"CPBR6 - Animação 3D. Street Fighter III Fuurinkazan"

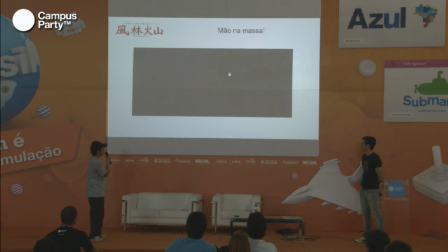36:56 Tá dando problema. Aí. Aqui é uma coisa que assim, a gente teve que resolver também, que são os efeitos especiais. Como eu falei, não tinha mais um efeito especial pra gente, então. A gente teve que quebrar a cabeça um pouco e falar, meu, o Hadouken, o que vai ser o Hadouken? Como que vai ser o Hadouken, sabe?
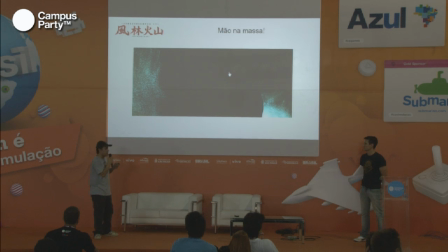37:12 E aí a gente pensou em uma instância daquela coisa mais espiritual, mais vindo, sabe? Não tão Kamehameha, que ele conta da mão dele. É energia do ambiente. Kamehameha é um poder do Dragon Ball, que é desculpa. Parecido com o Hadouken, é só uma referência. Só que ao contrário, o Hadouken que a gente pensou, tipo, ele vem do ambiente e cai na mão dele.
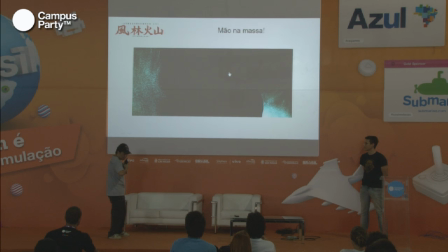37:31 O Kamehameha, ele começa da mão dele e ele expande energia. Então teve essa decisão, sabe, de fazer o Hadouken bem ambiente, sim, e tivemos que estudar programas de... A gente usou um chamado Krakatoa, que é um plugin do Max, que é o programa que a gente usa,
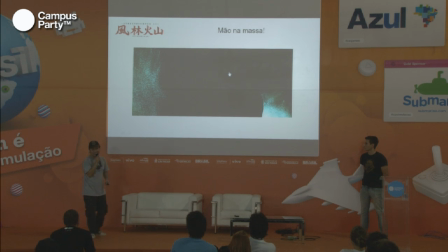37:49 só pra gerar esse efeito, sabe assim, e foi chato. Foi um dos efeitos, quando a gente viu que estava assim, decidimos acrescentar uma camada de fogo, então se vocês olharem no trailer depois, vocês vão poder ver que tem alguma coisa de fogo por cima, fumacinha e tal, sempre tentando acrescentar mais pra ficar coerente e legal ao mesmo tempo, né? Sim. Fazer a parada do...
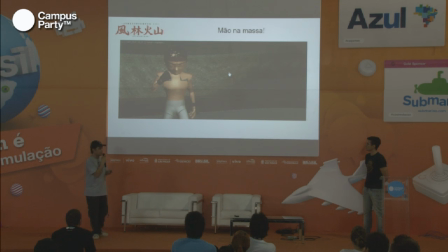38:10 Aqui é um breakdown de todo o processo que a gente vai resumir todo esse processo agora, de animação e tudo mais, nesse breakdown aqui. Que é o Rio. Animado aí com reação no viewport. Aí ele renderizado sozinho, né? Cenário.
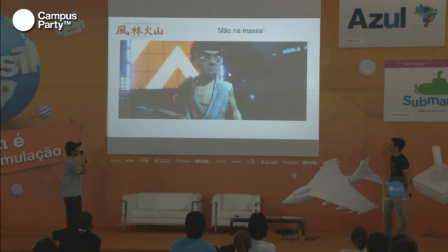38:32 Mais cenário. E aqui com a pós-produção. Vocês repararam que a primeira tela era verde e eu mudei ela para laranja. Foi porque tava ficando meio deprimido o Ryu, aquele negócio verde chegando. Pra dar contraste com o Hugo também, né? Exatamente. Que ficou verde no final. Então, mudar pra laranja ficou mais vibrante, sabe?
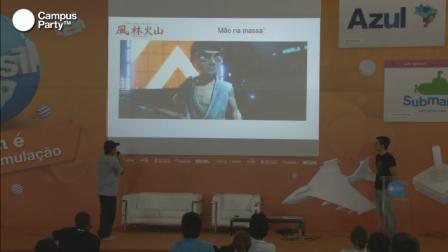38:48 Foi uma decisão de última hora, eu mudei na pós mesmo isso aí. E...
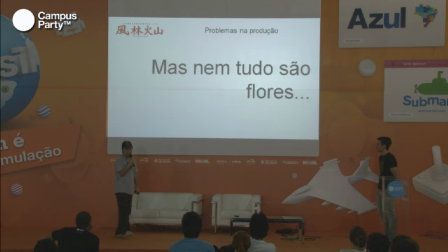38:56 Teoricamente isso foi as coisas que formam o projeto. Mas, também houveram muitos problemas, nós tivemos muitos problemas. O primeiro foi esse da equipe que a gente falou, que todo mundo pulou fora. Né? Mas assim, defendendo a galera que acabou desistindo e tal,
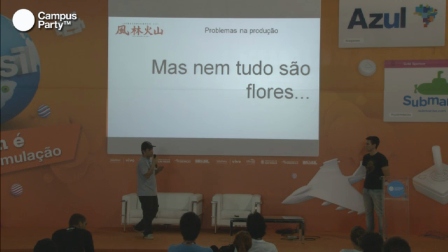39:15 se você pensar um pouco, assim, você tem um projeto que um cara desconhecido está falando, meu, vamos fazer isso aqui, vai ser legal. E tem um cara que fala assim, te pago tanto para você trabalhar para mim. E quem que você vai, sabe? É meio óbvio. Então ninguém que... A não ser o cara do som que pulou fora do nada.
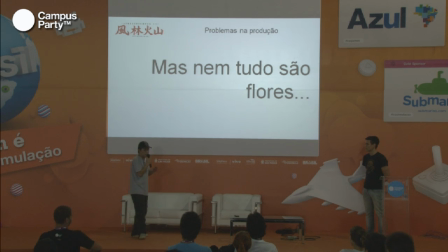39:33 Ninguém que participou do... Ninguém que acabou desistindo, pulando fora... tá errado, algo do tipo. Foi uma decisão mais lógica, sabe, que fez. Outro problema também legal é assim, a gente não tinha render farm,
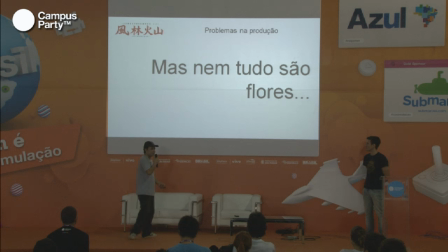39:49 que é aquelas máquinas e máquinas de prédio para fazer, que prédios de computador, para fazer render, né? Então a escolha que a gente acabou fazendo foi fazendo o que a gente tinha, que era o PC do Derek, que estava animando, e o meu de casa.
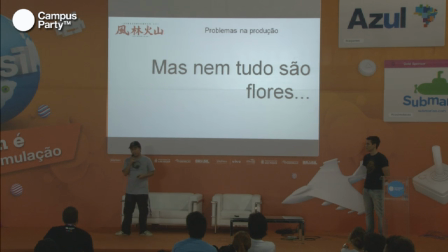40:04 Só que o meu é um pouco fraco, é um quad-core. Aqui todo mundo sabe que é um quad-core, né? E assim, geralmente as pessoas usam o meu octa, 10 octas para fazer uma animação.
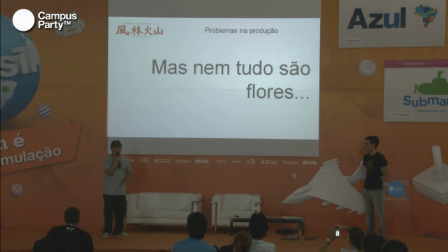40:19 Então foi bem trabalhoso, sabe? Conseguir extrair o máximo do PC, assim. Teve cena que levou uma semana, tipo, a cena aqui tem 5 segundos, levou uma semana pra acabar, sabe? Então, eu chegava do trabalho e falava assim, legal, não mudou nada, e ia embora.
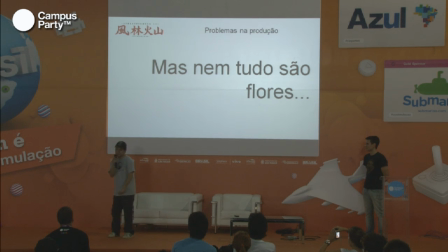40:37 Chega o seguinte, olha, mudou 10 quadros, sabe? Então teve que ter essa paciência pra trabalhar. O render durou até ontem, acho que, até ontem de tarde, assim, 7 da noite, tava indo o último frame de render, assim, foi bastante tempo que a gente teve que usar pra... Foi bem em cima, assim, pra entregar tudo. Teve alguma coisa aqui? Eu queria comentar.
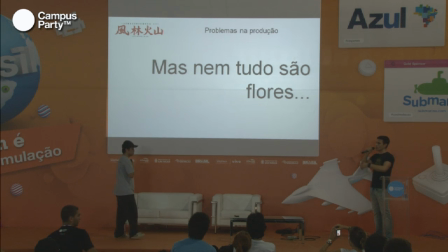40:55 Não, é que como é um projeto pessoal, tem uma porrada de problema desses que envolvem você contar com alguém que vai participar e tal, que foram os problemas da gente no começo.